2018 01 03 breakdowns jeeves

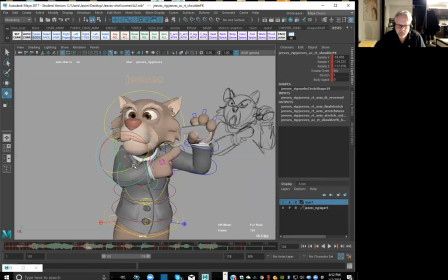1237s
So it still has the same move, but just a little tighter so it doesn't actually retract back quite so suddenly or quite so smoothly either. And then we'll come back here a little faster there,
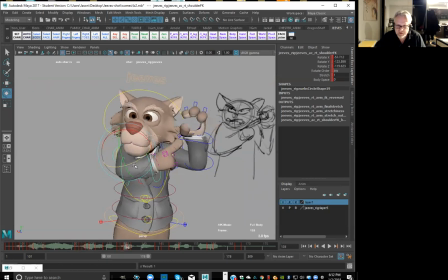1258s
and I'll pull this back a little bit this way, and then let that come up nice and fast into that. Okay, good.
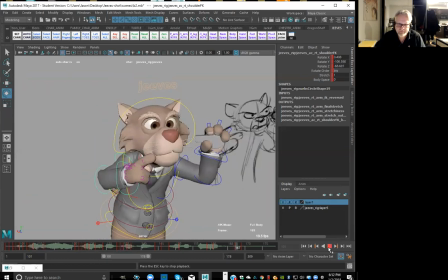1275s Until I blow this whistle, do you understand? Until I blow this whistle, do you understand? Until I blow this whistle.
All right, good. Now there's a few like little kind of things that are happening in here where like the body's coming down and then it comes down again.
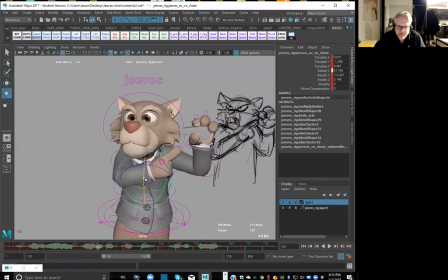1292s
But like, I feel like we just want to like just smooth through that just a little bit. And this is where like, you know, the pose to pose, and then you do like that straight ahead sort of pass on top of it, just to give it that organic flow, right?
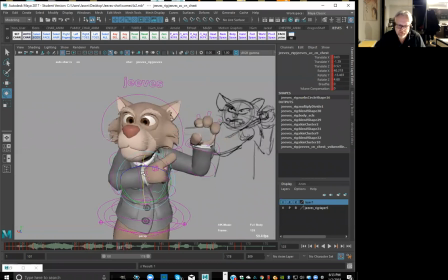1309s
So like as I'm coming through here, like I'm still trying to feel like that there is like a fluidity to it, even though there's a sharpness to the actions. So it doesn't feel quite so stop-starty, right?
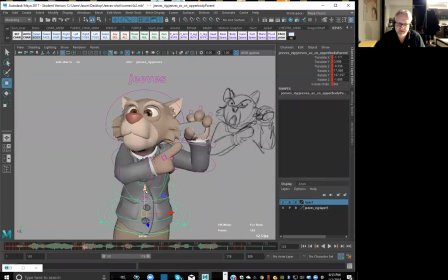1327s
Like right in here, feel like we could probably smooth, like get like a little bit more fluidity out of the bend forward. Right, so maybe keep them going forward here just a bit more.
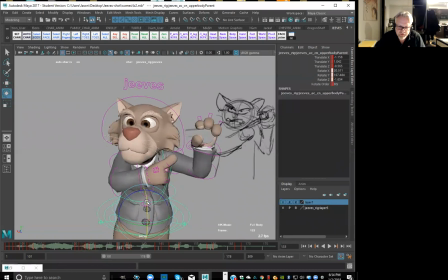1342s
See the way the buttons sort of stop right there? But if we just push that forward a little bit more just to get that pushed feel, and then come up nice and fast into this.
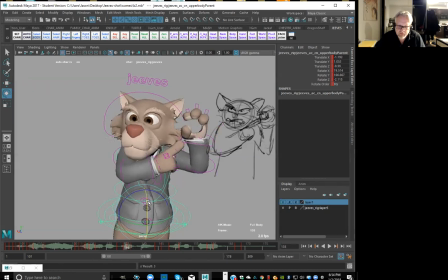And then settle, right, okay.
Until I blow this whistle, do you understand?
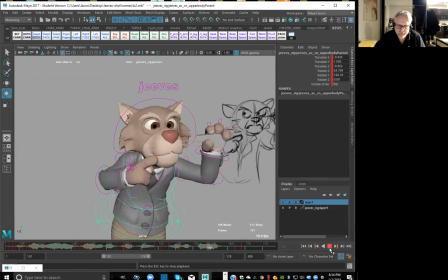1370s Until I blow this whistle, do you understand? Until I blow this whistle.
Okay, now I've got to just smooth out this arm a little bit as well. Now that I push the body a little bit too far. Okay, so right here, keep this going.
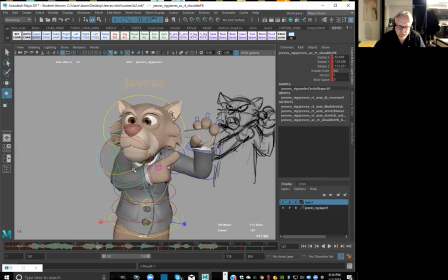Blow this whistle, do you understand? Until I blow this whistle, do you understand? Until I blow this whistle, do you understand?
Okay, let's just do like a quick play blast just at that little section right there.
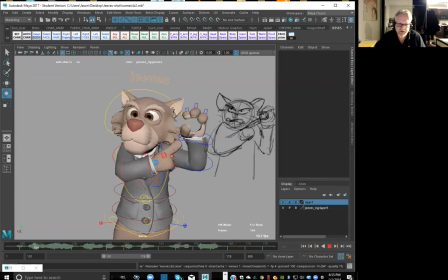1409s
Okay, just so we can see how it's actually feeling. Now, when I'm actually animating this, like when I'm posing it out, like I will be posing this out in three dimensions,
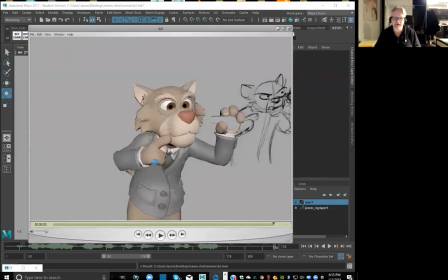1418s
but it's just now that I'm kind of working through like some of the transitions that I start to turn off. I can just have a look right at the audience camera so that I can see exactly what we're going to be seeing. Until I blow this whistle, do you understand?
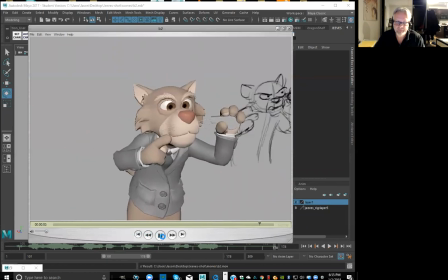1433s
Okay.
Until I blow this whistle, do you understand? Until I blow this whistle, do you understand?
Good.
Until I blow this whistle, do you understand?
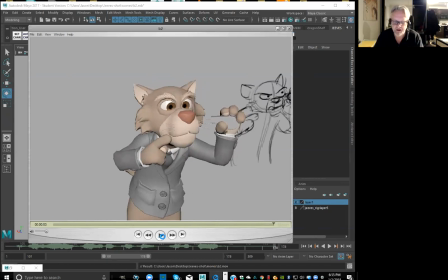1446s
So I'm trying to imagine it like with the dialogue on top and like the cheeks blowing and the mouth going and everything.
Until I blow this whistle, do you understand? Until I blow this whistle, do you understand?
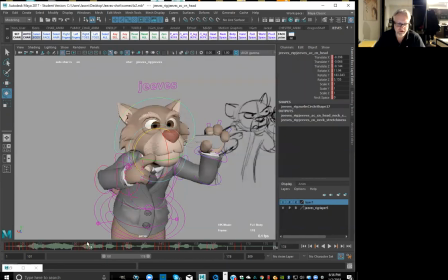1460s
Okay, so there's just like a few little things in here that I really want to try to push.
Blow.
Like just really push that arc that's happening right there on the head. Okay.
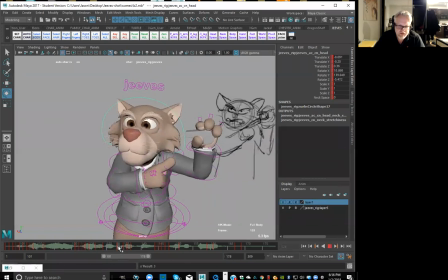Okay, so we have like that little anticipation with the head right here.